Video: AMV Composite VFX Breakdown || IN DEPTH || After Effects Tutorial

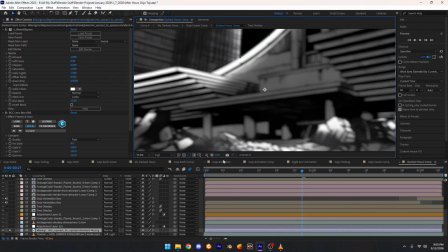(57:06)
And it kind of reminded me of the scene where, I'll put a picture up right now,
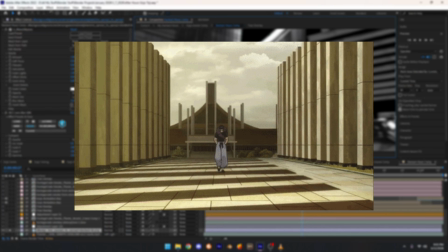(57:12)
where in the background when Toji's walking in the original anime, it's like a, I don't know what you would call that building. Like, to me it looks like a city hall building, kind of a courthouse building.
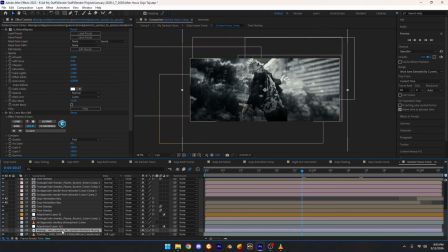(57:25)
So this kind of reminded me of it. I don't know if this is from it, but it's like, it looks almost identical.
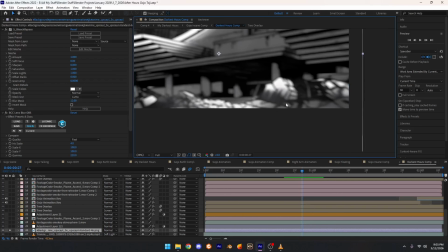(57:30)
And then I also saw in this image there's like rubble everywhere, so it was perfect because I'm like, you know, it's the last scene of the edit.
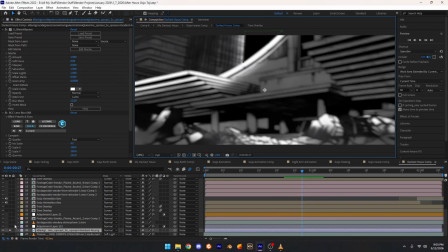(57:38)
It will kind of look like, you know, Gojo just got done and, you know, it's all destroyed and everything, you know, hollow purple and stuff.
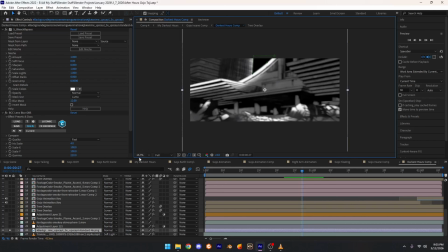(57:45)
It was a lot of in-depth thinking on this picture, which, I mean, it's just a picture, but, you know, adds some detail to it.
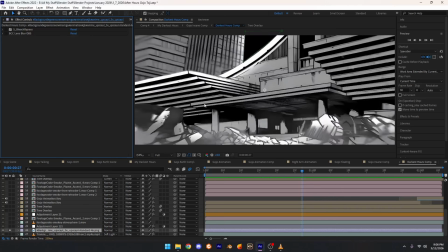(57:52)
So I added this. The original image, it was really bright, obviously, because it's just black and white.
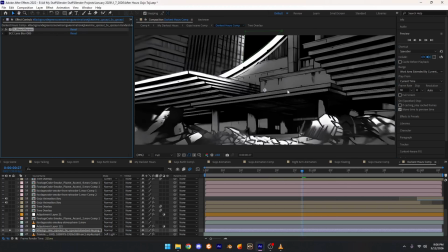(57:59)
So I added some bleach bypass, so it kind of darkened those colors.
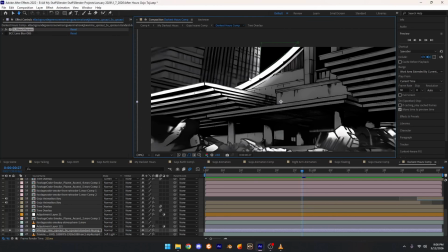(58:03)
So it darkened the image, kind of crushed those blacks a little bit, but also kept the highlights, because like I said, it's good to have the highlights.
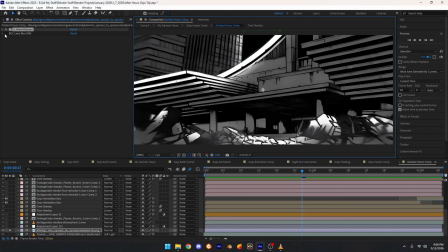(58:10)
It looks a lot nicer, has more depth to it. And then I added blend, I added some BCC lens blur. Just any blur would be fine. Camera lens blur built in with After Effects would be perfect too. So yeah, it's obviously the building's not in focus, so in the background, it's in the background, so it's going to be blurred. It's going to be not be able to not really see much of it.
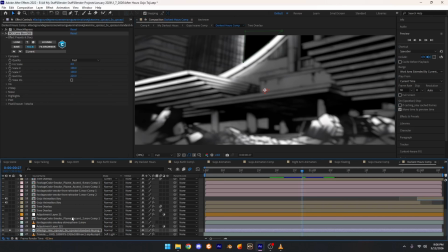(58:28)
So I just blurred it. So then what I did here was, if I click N, I masked out this area right here,
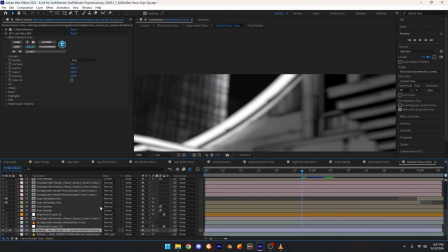(58:37)
because that's where the sky was originally. So if I get rid of it, that's what it would look like. I mean, there's not much difference, but I got rid of it because I wanted to add
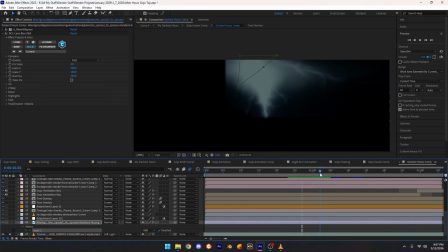(58:46)
this right here, this lightning right here, to make it look like, you know, in the background there's lightning.
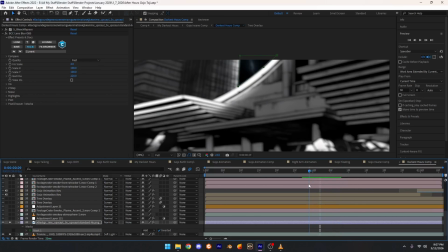(58:54)
In the final edit, you can't see much. You can't really see it much, but I just thought it was a nice detail to add. So that's what I did. It was just a clip off YouTube I found. Added unmult. Not really sure why I added unmult, because there's no reason to add it.
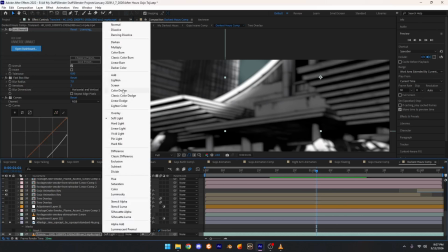(59:09)
Which unmult just gets, it's kind of like using screen or add or lighten,
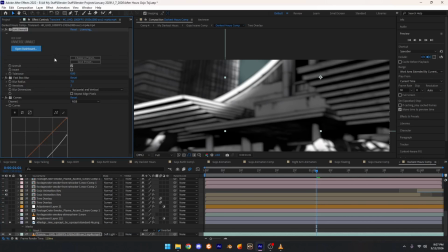(59:15)
just kind of cuts all the black out of the image or video and just only keeps the lights. Fast blocks blur, and then curves, and then blur, and then bleach bypass. So blur to blur it in the background, curves to kind of darken it a little bit, because it was really bright.
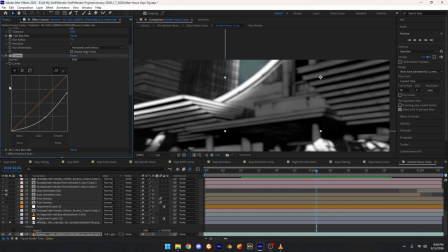(59:31)
Lens blur to blur it again, because I just wanted to blur it a little more. and then bleach bypass to darken it once again. So like I said, it wasn't really noticeable in the final, but I mean, I just thought it would be a nice detail if someone did notice.
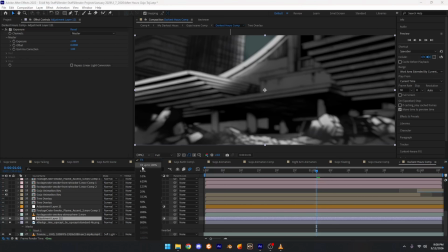(59:47)
So then I added some exposure to darken the background a little more, because I wanted the scene to be dark, because, you know, it's, if you really think about it, the scene's dark. Gojo's going crazy, he's going insane. So I wanted to add like a dark atmosphere to it, because, you know, he's laughing, he's going crazy.
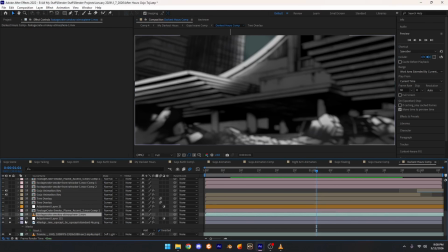(60:03)
So I just thought it would add some more atmosphere in the background and really set the tone.
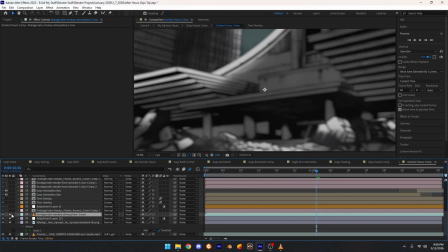(60:08)
Added some, I think it was just atmospheric fog, which it's not really noticeable if you kind of look.
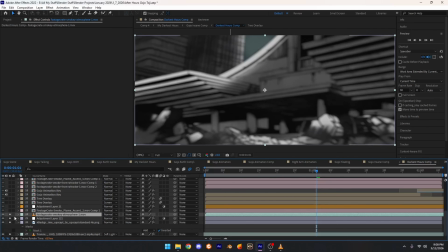(60:15)
It's noticeable when I solo it, but if I add it on top, it doesn't really add much, but it does add some texture. Footage crate added this cool kind of plume of smoke, this plume accent.
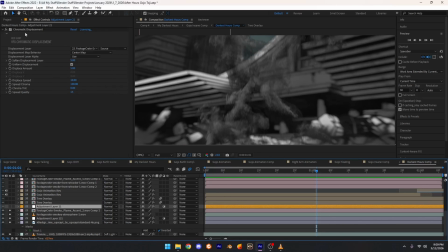(60:30)
So then I added an adjustment layer with chromatic displacement, which chromatic displacement basically
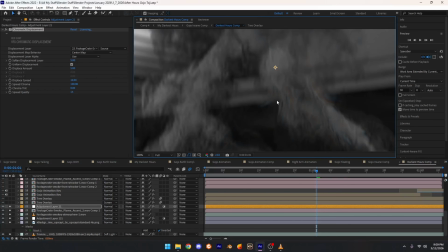(60:38)
displaces the area of which the video is covering
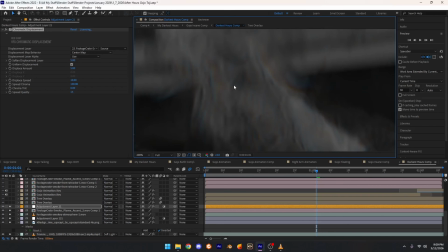(60:43)
and kind of distorts it and adds like a little RGB effect. You can see like the red and green and the blue right here.
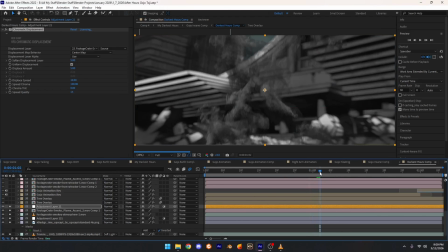(60:50)
It's not really noticeable in the edit, but it really does add if you add a lot. So if I up the displacement amount, you can kind of see what it's changing. See, it's distorting the surrounding area of whatever area the video is covering.
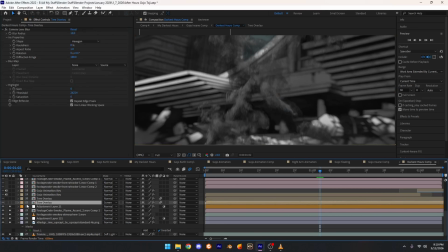(61:04)
Like I said, pretty cool effect. Not noticeable unless you really look, but like I said, adds more detail and stuff. So next thing, I added the trees from the Gojo scene when he was talking, because I really liked the trees.
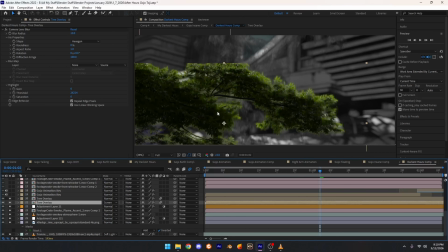(61:16)
I liked how they looked, so I wanted to add them into this final scene, because like I said, they looked really cool, so I wanted to add them in. So same thing as before, I just layered them. I did use the same technique as the earth scene from Gojo to make it look like there's light coming from the sun adding onto him.
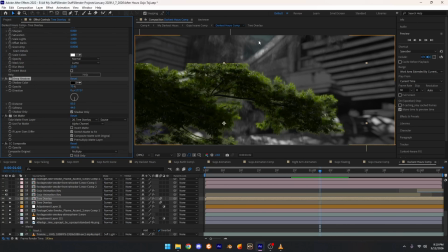(61:35)
I did the same thing here because I want the sun to kind of, or some sort of light coming from this little pocket right here, shining down and creating all this light right here. So same technique, the drop shadow, the set matte, the composite, and the bleach bypass just darkens it a little bit.
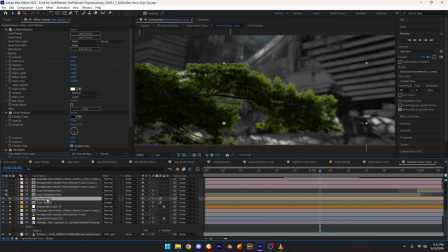(61:50)
Not noticeable, but I mean, it adds to it. So yeah, so that animates right there. I then added the scene of the manga panel of Gojo.
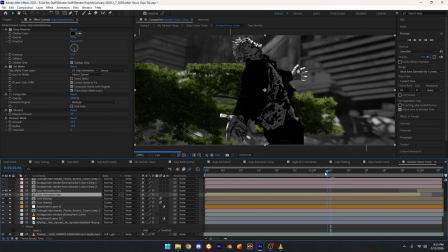(62:03)
Yeah, added the manga scene of Gojo, animated and everything. I'd go in depth on manga animation, but that's also a whole new ballpark because it's a lot of scripts and everything.
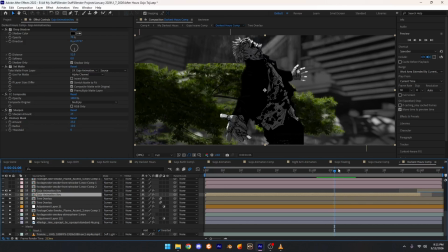(62:17)
So there's YouTube videos on that because I'm not even a master of it yet. I've just been doing whatever I have learned so far and just the small techniques I know. But if I someday just get really good at it, master it, or at least have some knowledge enough to give to you guys, I'll help you guys on that.
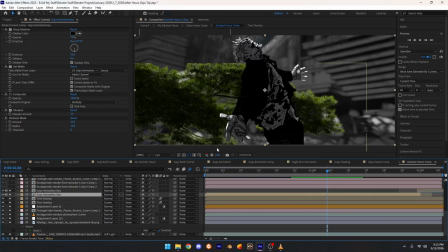(62:34)
But there are other videos out there that teach you hair animation, eye animation, just simple hand animations and everything. You just find them online and everything. But yeah, I just added that, so it's just him sitting there kind of maniacally laughing and smiling.
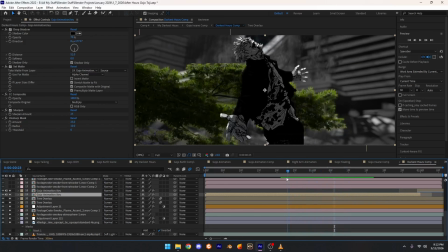(62:51)
Adds a lot of depth and stuff. And obviously he's the main part of the scene, so he has to be animated. I didn't want to just add just a still image. I'm a really detail-based guy, so I like having details, so I wanted him animated to make it look like he's alive, he's actually moving.
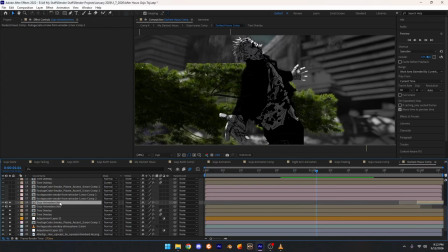(63:10)
So, but that was it for the Gojo animation. Same technique with the light and everything, because if I just get rid of it, everything, he's just bland. But if I add the animation with the light effects that we've done before, the drop shadow, set matte, composite,
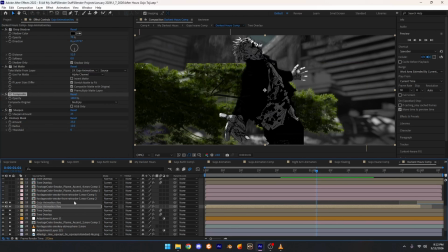(63:28)
and everything,
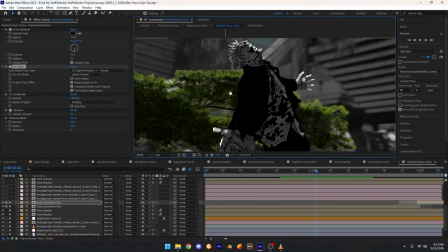(63:30)
it really adds a lot of detail because it looks like whatever's coming from here is shining onto him.
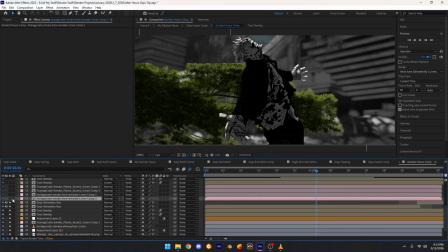(63:39)
Like I said, self-explanatory. I've already explained this. Added some more smoke in the background. Added a lot more smoke actually because I want this to be detailed once again. So it's just the same smoke effect from here, and it's just pasted onto here.
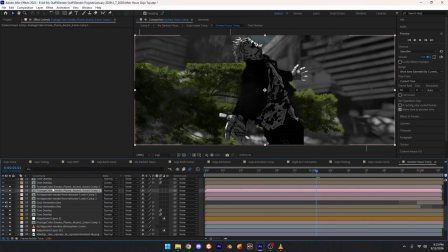(63:56)
It's just different types of smokes that I've got from that editor's pack. So just added them across in the background and the foreground, just wherever something needs detail.
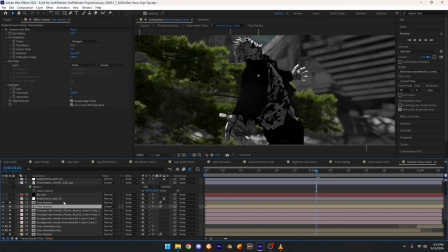(64:09)
Added some more tree overlays because, you know, if we just keep the regular tree, you can see the border. Like I said, you want to hide the imperfections, so I just did that again. You can still see it right here, but I mean, at the end, it's not really noticeable when you add everything together.
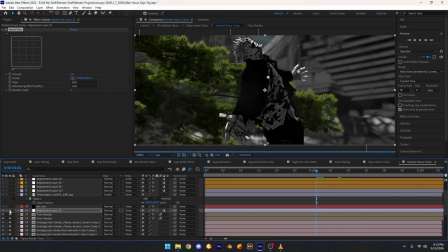(64:24)
Radial blur kind of adds a little blur to everything,
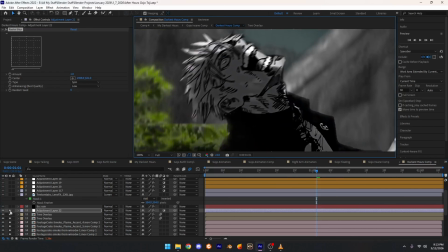(64:29)
kind of like, oh, it's hard to explain, but it's like a circular blur. It's like a radial blur. It's so hard to explain. I'm not really good at explaining, like I said, but adds some depth, some more blur,
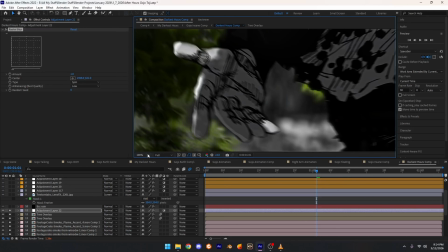(64:43)
because he's moving, so he needs some sort of blur, as if like there's motion blur. So that's that.
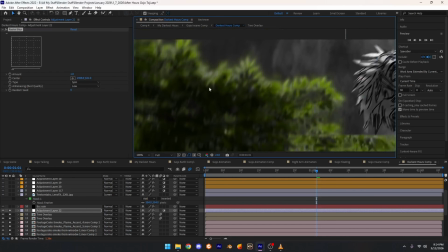(64:49)
Same thing with the trees, adds more motion blur to the trees.
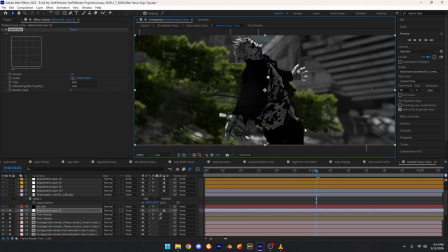(64:53)
So more detail upon detail and everything, etc., etc.
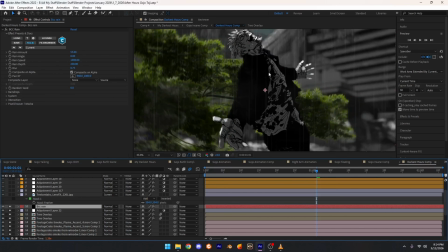(64:59)
I then added some rain because I wanted this scene to have some rain to look like he's just in the rain going crazy. Because, I mean, in the original anime, there's no rain in the scene, but I just wanted to add my own little rain to it. So it's just BCC rain, but you can also get away with just CC rainfall, After Effects.
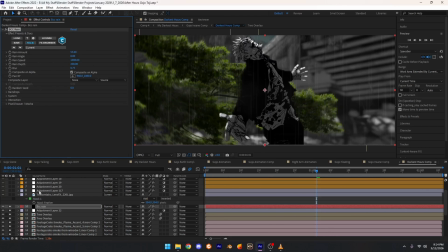(65:17)
Obviously, it's built into After Effects, but this is just a separate plugin. But regular CC rainfall will work perfect for this.